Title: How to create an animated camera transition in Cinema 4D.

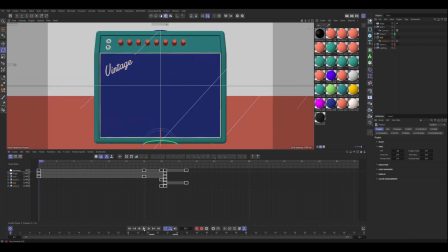All right, let's check that out. So the last thing that we want to do is we want to finish some kind of camera movement on scene two, so we're not just stuck right there.
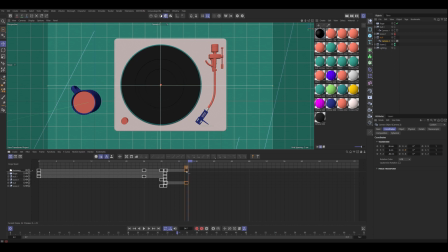So let's do something similar where we
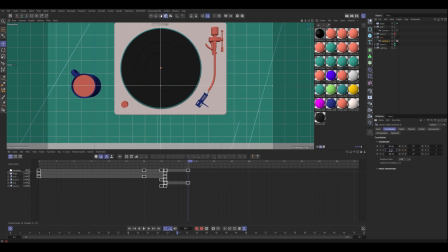get on camera two and go to the position, and maybe we can just animate pulling back a little bit on the Z-axis.
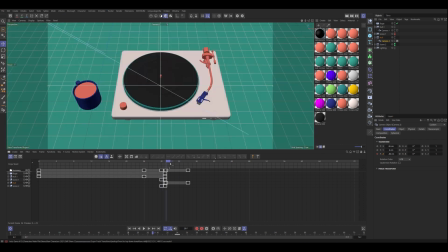So right after we finish our rotation on 34,
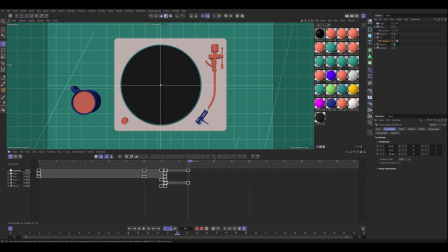let's start a Z position animation. So we'll do that. And then we'll just slowly pull back all the way to the end of our animation. I'm going to fix this again.
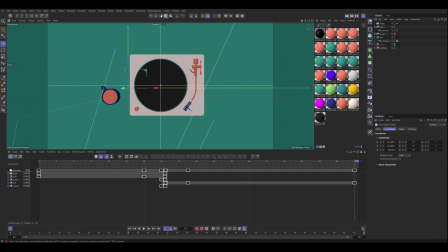so we don't see that edge. All right, let's check that out.
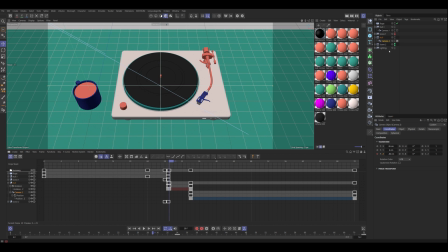So one thing we can try is we can also try to start this Z animation on this camera at the same time that we started our rotation. Let's just check that out and see what that looks like. So I'm just going to move the Z position back so it starts at the same time.
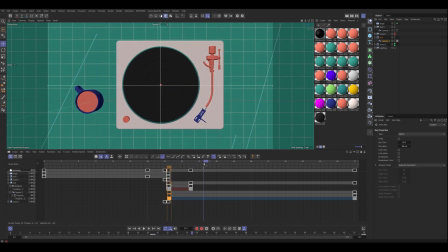So we're doing that and rotating at the same time.
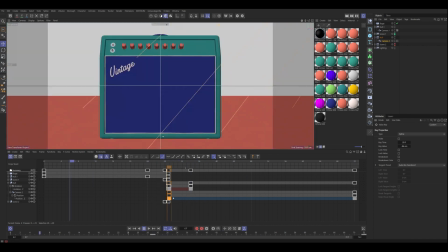So a little bit of a difference there. I think one thing that could help this, instead of easing into that Z position,
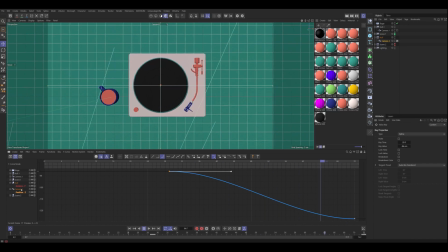if we grab our curve for the Z position of the camera and just make that linear,
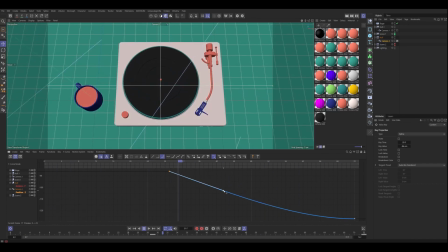so there's no easing at the beginning.
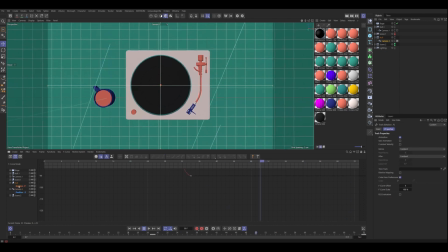And I think we should do the same thing for our rotation. So I'm going to click rotation, click H to frame this up.
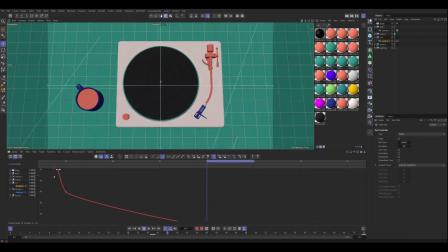And you can see that we've got a little bit of easing, zoom in a little bit, at the beginning of this rotation, which we don't want.
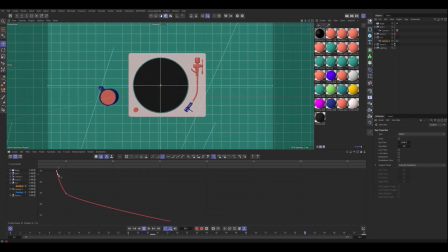So we want that to be linear at the beginning. And we also want our camera, right click, show F-curves on this null rotation.
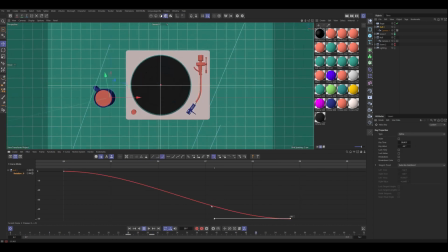We want this to also not ease in as we're leaving this transition.
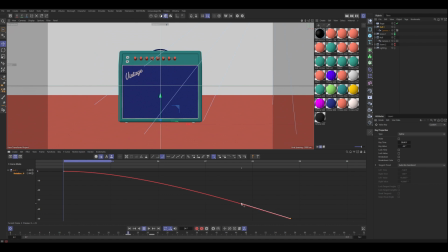We want it to be linear at the end there too.
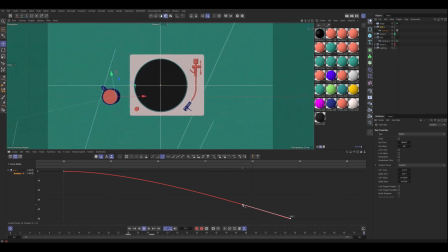There we go. That way it's a little bit more snappy.
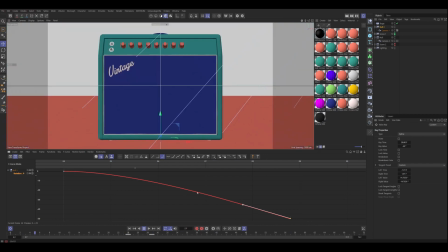And we can ease into it, but then at the end, it's linear, matching.
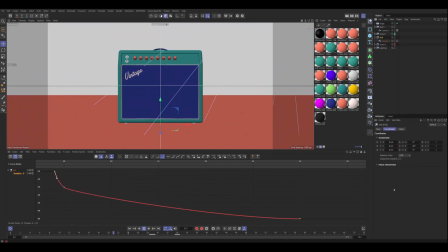If I click on this, right click, show F-curves, matching this curve that we've got at the beginning right here. All right, so that's it for this tutorial. I will see you in the next one.